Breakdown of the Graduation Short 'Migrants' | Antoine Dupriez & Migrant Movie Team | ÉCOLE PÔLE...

The most important challenge for us was to match the water to our artistic direction.
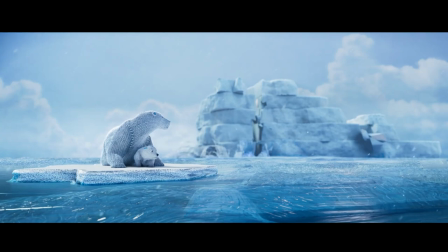So we decided that our ocean will be made with plastic material.
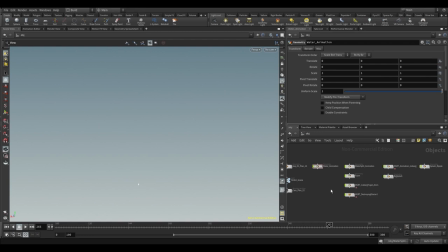I will present you the scene in which we have the more water effect to handle.
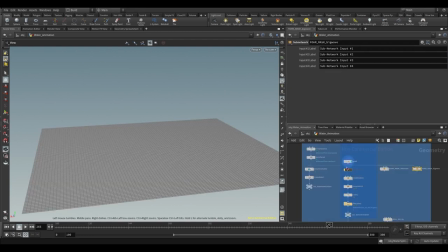I'll start with the water.
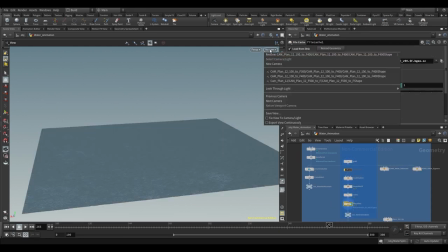We spend some time to find the best way to make the movement for the water and it ends that the best result comes with the easier method.
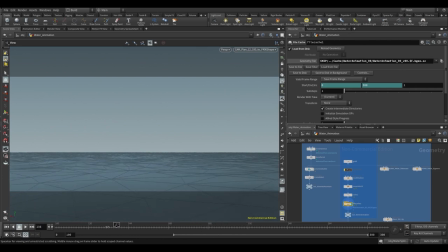We just played with some noise and it matched very well with our look development. We played with the offset of the noise to give the water a direction and without forget the y-axis that give us chaos in the movement like we see in our reference.
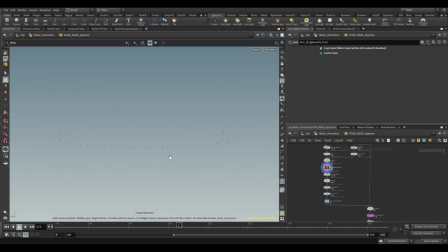To make our wave, we used the ocean waves and the ocean evaluate. We animated the points that generate the wave, so we had control of the motion.
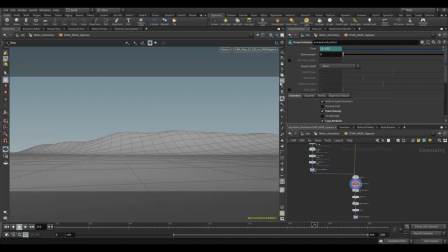Then, we played with the ocean waves parameter to get the result we want.
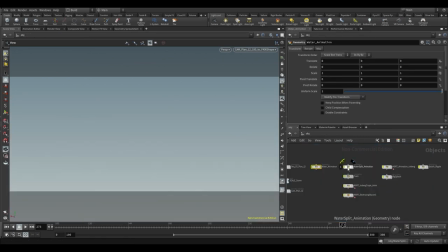The second step was to add our piece of plastic above the water.
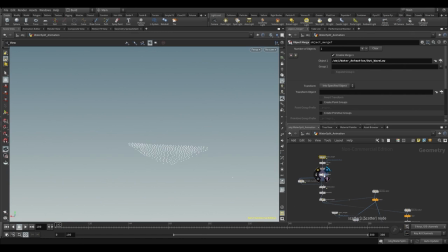For this, we made different pieces of plastic to create diversity and we copied them on points we scattered on the water.
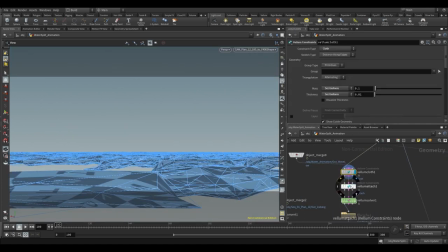We used the vellum solver to simulate the pieces of plastic in a low definition and we attached them to the surface of the water.
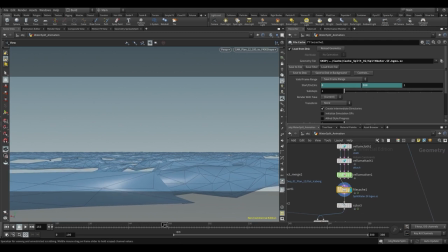It gives them the motion we follow the water movement. Then we used a point deform from the la-poly to the high-poly pieces.
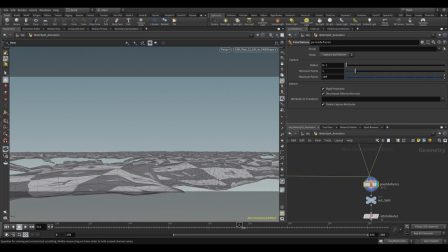It saves us a lot of time, because we don't need density for the simulation, but we definitely need for the look development.
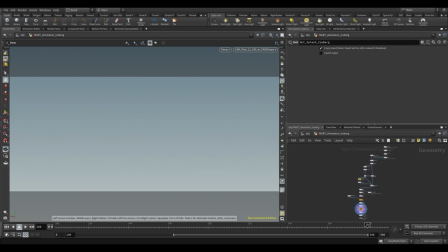Then we made the interaction between the ice pieces and the water. We add two types of interaction. The first one was to generate plastic pieces at the bottom of the ice.
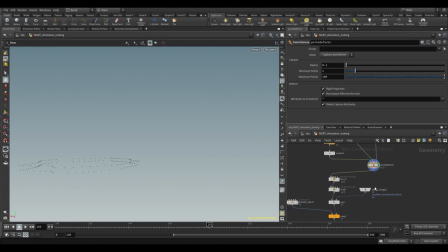For this, we generate points at the side of the ice geometry, and we stick them at the surface of the water with the Ray node. And we can copy the plastic pieces to our points.
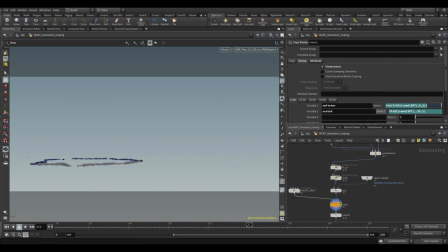In order to add variability and motion, we add a switch node with this algorithm. In this algorithm, the input number was the number of plastic pieces we have, and ZQF was the frequency, or the number of frames the plastic piece will last before switching to another piece.
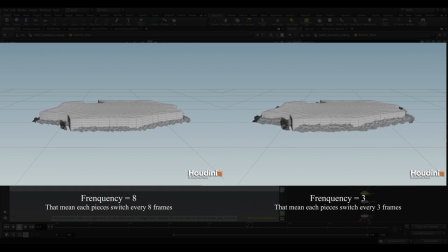So if the water was calm, we put a higher frequency and a lower frequency if the sea was rough.
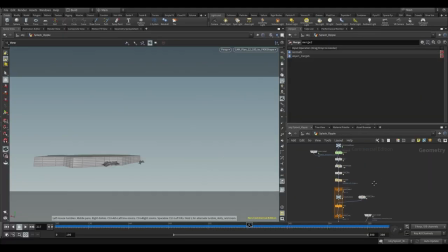This second type of interaction was the same idea, but we used a popknit to make the point move away from the piece of ice. These steps were our basic setup for every shot with water in the movie.
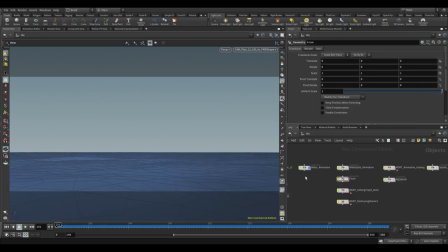For this shot we add two more steps for the water.
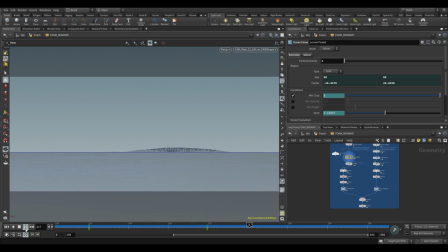Thanks to the ocean system we can use the node ocean foam to generate points where the foam had to be. We just had to keep the points we need to optimize the scene. Then, like before, we copy our plastic pieces to our points.
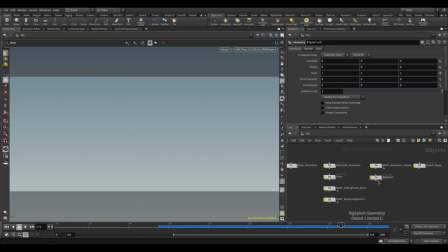And the last thing was to make splash when the iceberg falls.
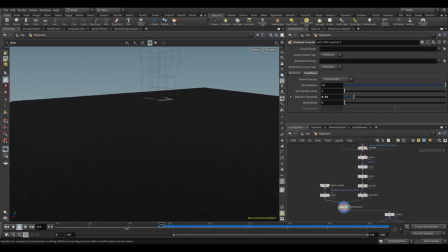For this part, we make a mask of the iceberg on the ocean with an attribute transfer.
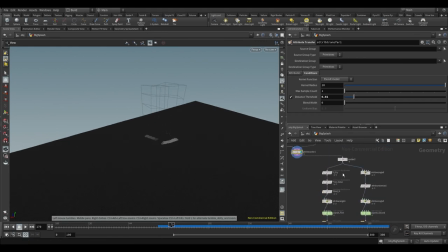We use this mask to scatter some points on the water.
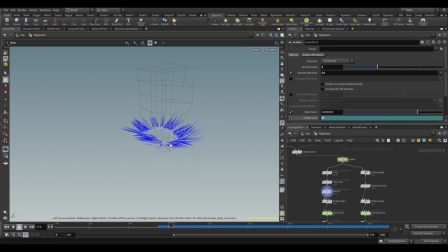We played with the normal of this point that we will use as velocity and we plug them into a pop network. In the pop network, we just add a pop drag and a gravity to add some physics and a pop kill to optimize the scene because we don't need particles under the water.